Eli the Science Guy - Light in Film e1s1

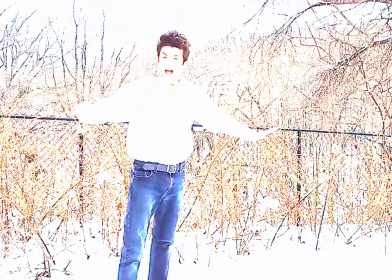[0:39]
But with too much, ah, blinded. Just right.
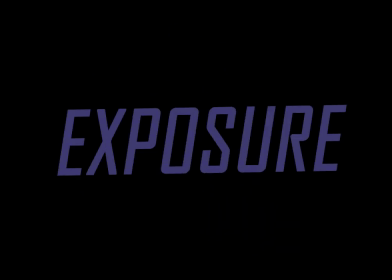[0:45]
For a camera, this is called exposure. This is an overexposed image.
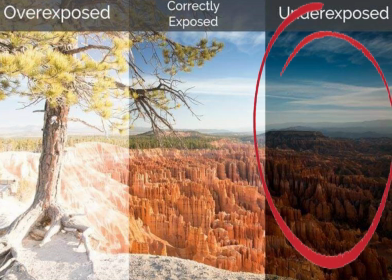[0:51]
And this one is way too underexposed. It's really just how much light the camera is lighting in.
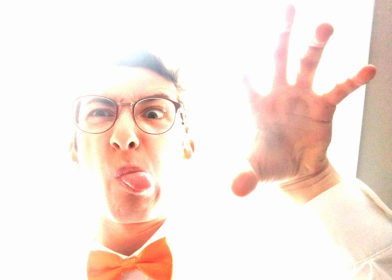[0:56]
Too much light let in means the image will look like this. Our eyes adjust exposure automatically, but sometimes it takes them a while. When you walk from sunlight into a dark room, Your eyes will have to work hard to adjust. Let's see it in action. There. Did you see it?
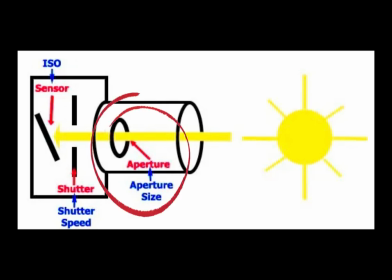[1:16]
There it goes again. My eyes are adjusting aperture, meaning the size of the hole that the light is going through.
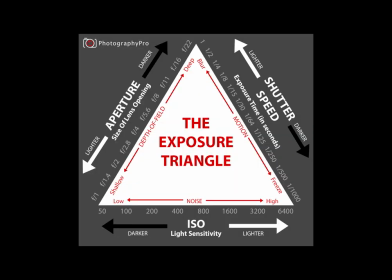[1:23]
There are even more things that affect exposure for a camera, including shutter speed, ISO, and aperture.
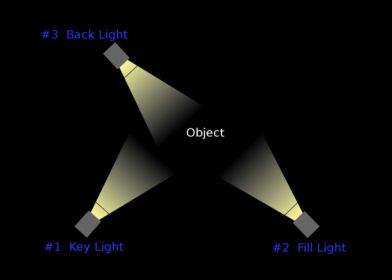[1:31]
But in addition to all that, the way that your scene is lit outside of the camera can really make or break your shot. But, it's really all about the way that the light hits you. In standard three-point lighting, you've got a key light, a fill light, and a backlight.
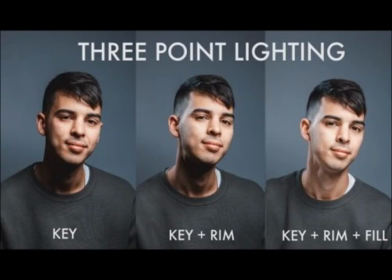[1:51]
Here's what they look like in the camera.
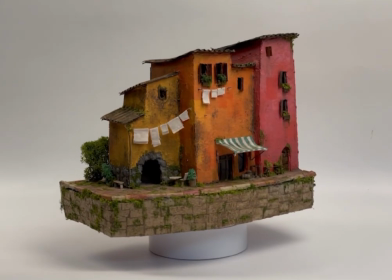[1:53]
Depending on the vibe of the shot, filmmakers may deviate from this setup, but for things like documentaries, reality TV, narratives, etc., this is pretty standard.
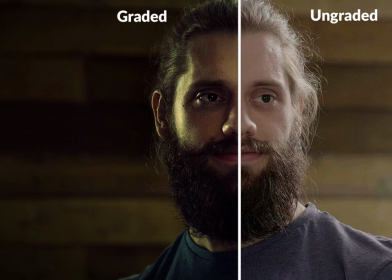[2:02]
But speaking of the vibe of the shot, let's talk about color grading.
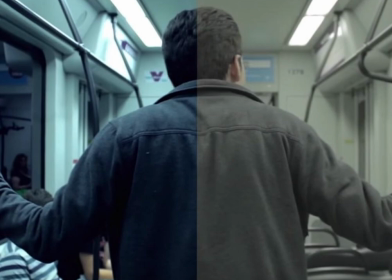[2:06]
Color grading is basically the practice of altering colors in post-production to communicate the idea that the filmmaker is after.
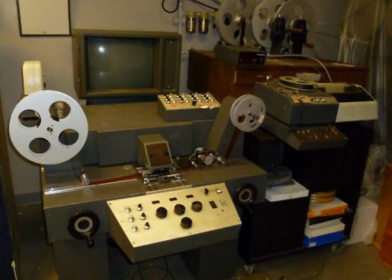[2:13]
Filmmakers have actually been doing this for decades! Back in the day, they'd use genuine film and process it with systems like this.
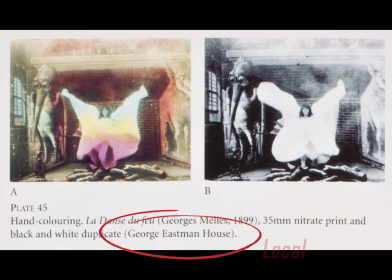[2:21]
Things sure have gotten a lot easier. Having a color film originally meant you'd have to hand color every single frame.
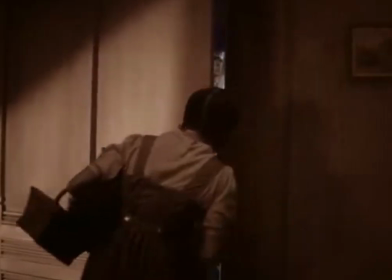[2:28]
That was not cost effective or time effective. But the advent of color film means a lot more expression through film.
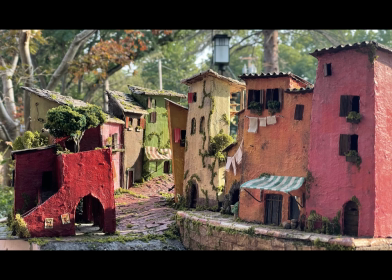[2:39]
Let me show you a little bit of an example. This shot is from a short film that I actually made. I want this scene to look like it's in nighttime, but I just shot it during day, and I'll just use color grading to make it look like nighttime.
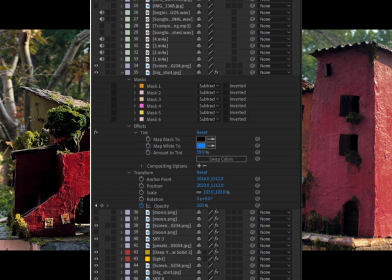[2:52]
First I'll make it just a little bit darker to really bring out the shadows, and then I'll map all of the whites in the image to blue.
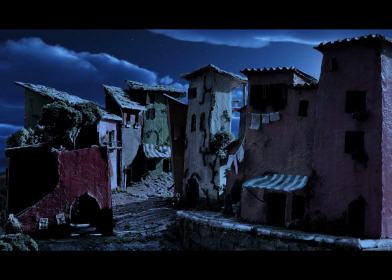[3:00]
Funky. And it looks like this. Impressive. It's pretty convincing, right? Obviously, I also did crop in a sky for the background, but that's irrelevant. Anyway, here are some awesome examples of color grading in the real world in some of your favorite movies and shows. Light really does have an impact.
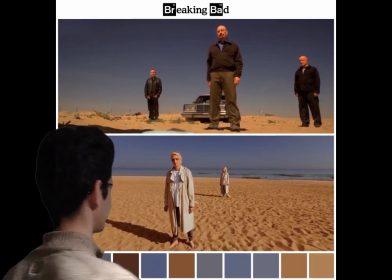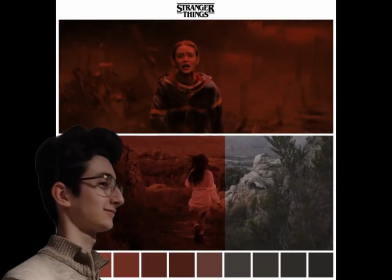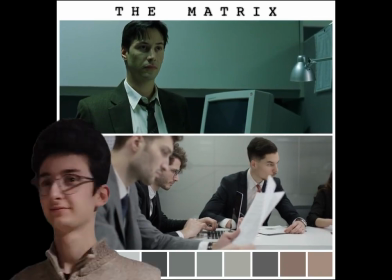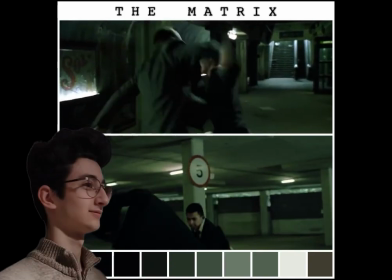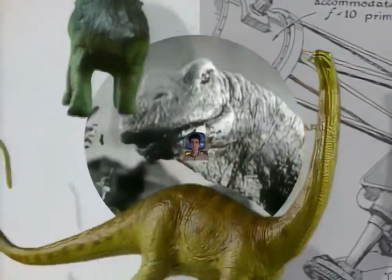[3:58] Science Guy. Eli the Science Guy. Ewa, Ewa, Ewa, Ewa, Ewa, Ewa.
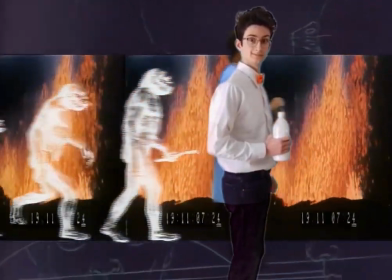[4:04] Eli the Science Guy.
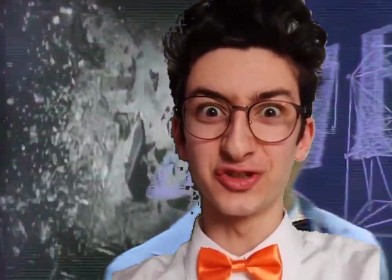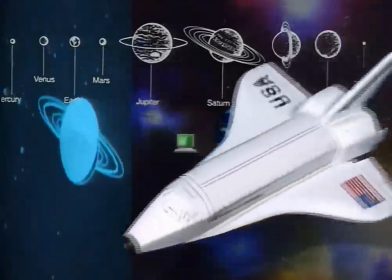[4:11] Eli the Science Guy.
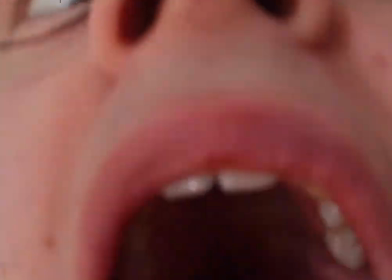[4:17] I'm the Science Guy! I'm the Science Guy!
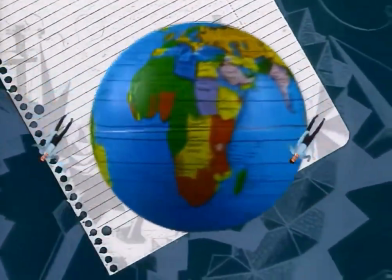[4:21] I'm the Science Guy!